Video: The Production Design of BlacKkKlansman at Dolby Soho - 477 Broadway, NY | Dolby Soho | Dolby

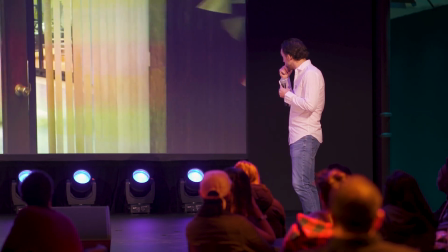And then we ran into a little bit of trouble here because we put a couple pieces of art on the set that were not cleared,
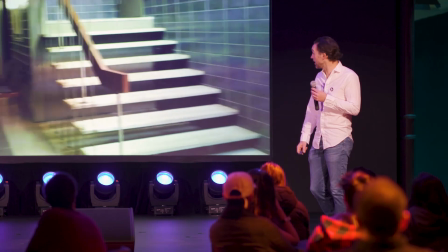and I didn't find out until after the fact that they were not cleared. So they had to CG them out.
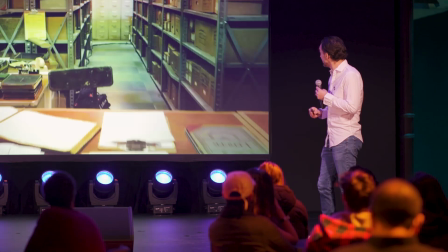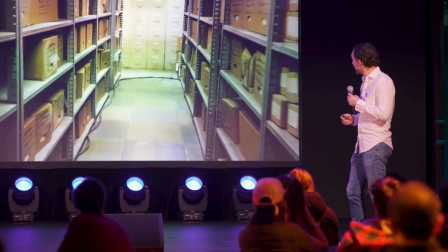See all the details. We've got, like, receipts on the counter. Got all the boxes.
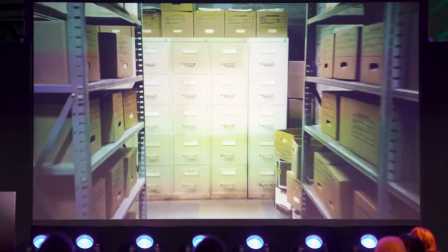Please don't say cell phones anywhere.
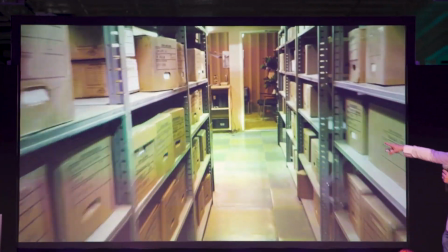all the records there's not much in these boxes they're just there's like one folder right in the front just to make it look like there's stuff
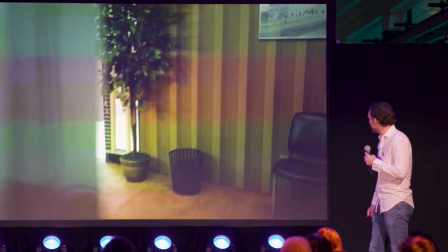inside but that's a little more tricked out because it's you know the closer you get to camera the more you want to actually dress things and make
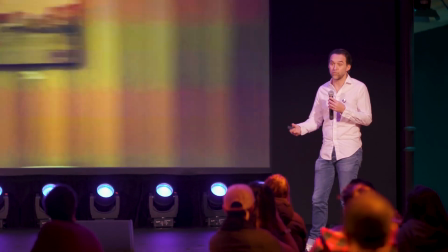it make it feel real and the actors respond to that also it's important that you give them real
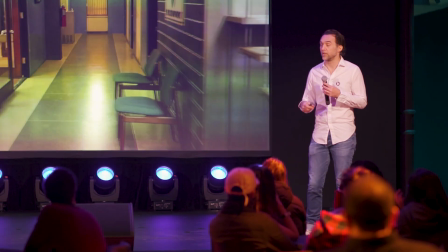things to to hold and touch and feel and it makes it makes them do do better work also
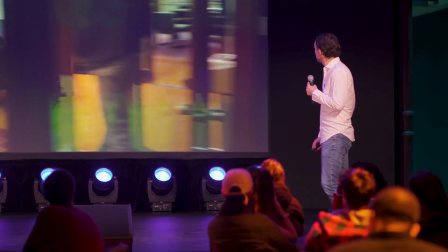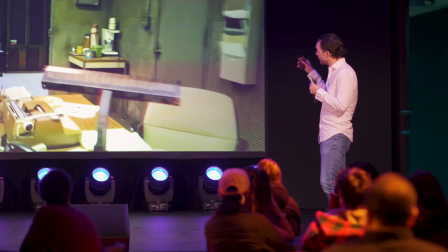So theoretically, you would never walk from that part of the set,
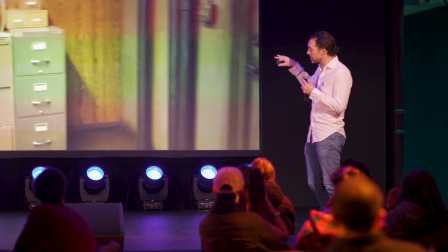from the intelligence part, into this basement without going up and down the stairs.
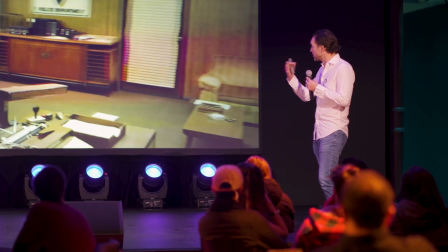They're supposed to be separated.
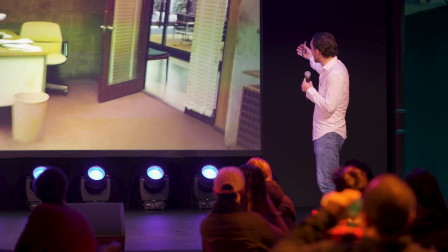So we did do some different work here to make sure that you could not see into this space from that space.
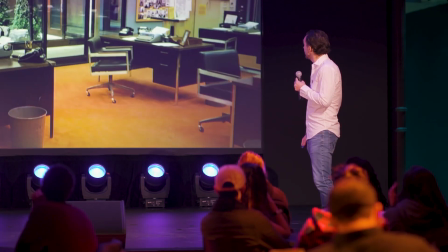Trying to keep them separate geographically in the building. And there's Ron's desk.
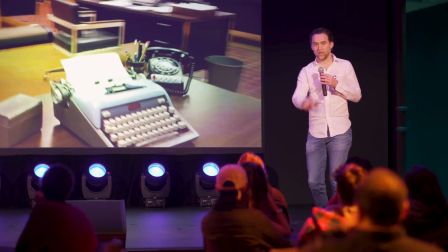My daughters are here. They have the typewriter.
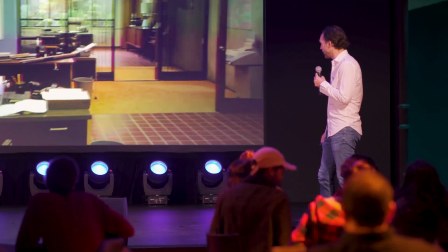Ron's typewriter at home.
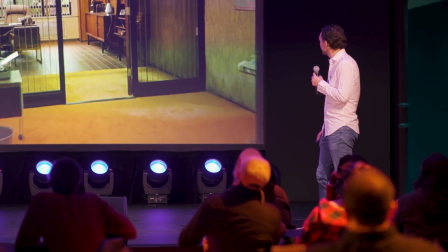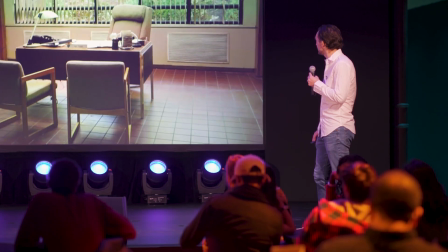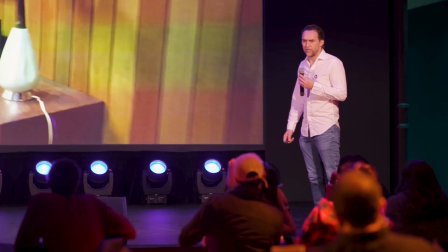So anybody guess how much the set costs?
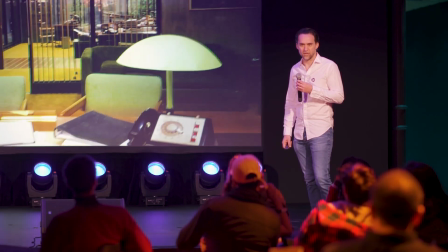Anybody? Any ideas? Yeah? What do you think?
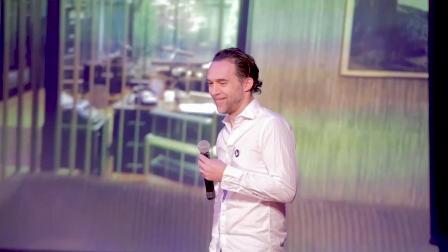No? What do you think? Throw a number out. I don't know. I don't know.
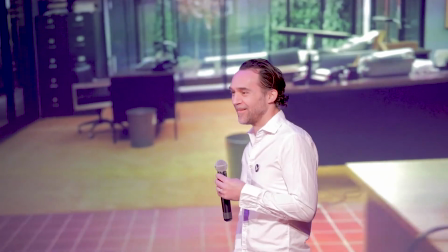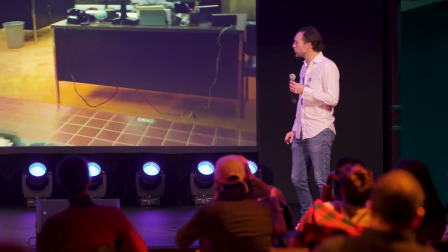A million's a good guess, but we did it for $285,000, and
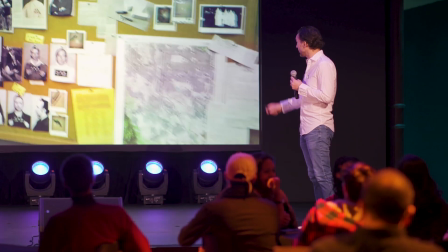we had to, because otherwise we would not have made it.
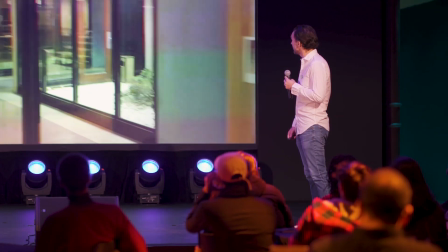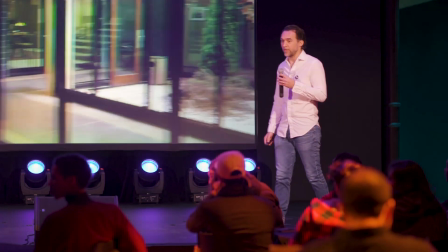$285,000.
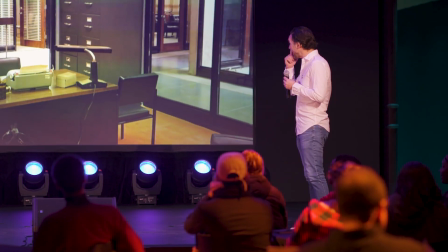$285,000. Yeah.
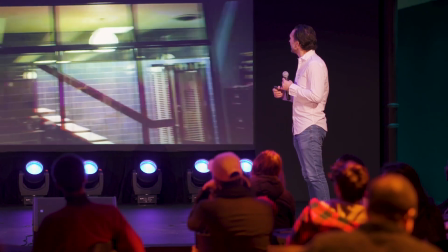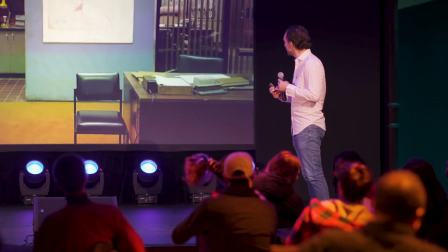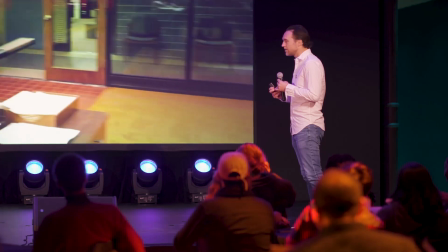Yeah.
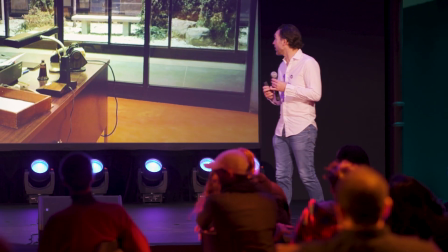Hmm? No. No, no, we just had a very hardworking, like I don't know how they did it, frankly.
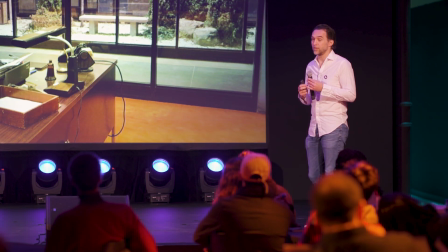Like I thought it would come in more like 350, 400, but they just crushed it.
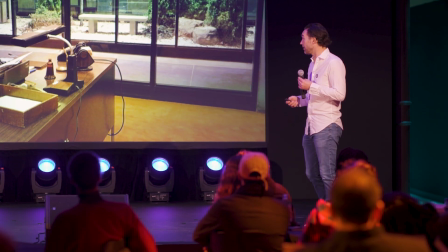I had an amazing crew.
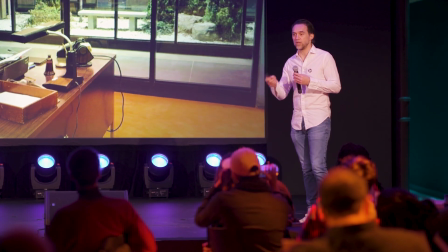I had a guy who was a new construction coordinator, so he was really excited about the job and really wanted to, you know, break in and do something big and really good. And so he pushed his guys and gals, and we got it all done.
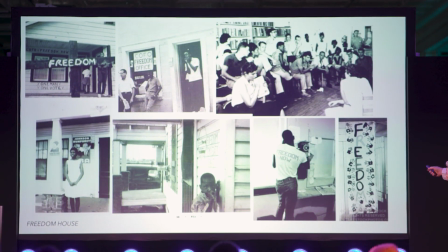Okay so we'll cruise through some of the other sets. This is Freedom House, this is Reference. Everything we do is based on research, visual research.
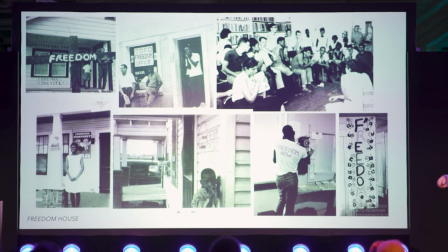We have to research everything heavily. Even the really unpleasant stuff we have to research heavily.
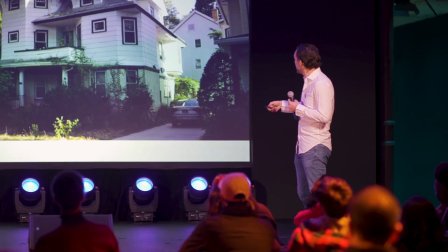So this is our location, this is in Ditmas Park, and that's what it looked like on the day.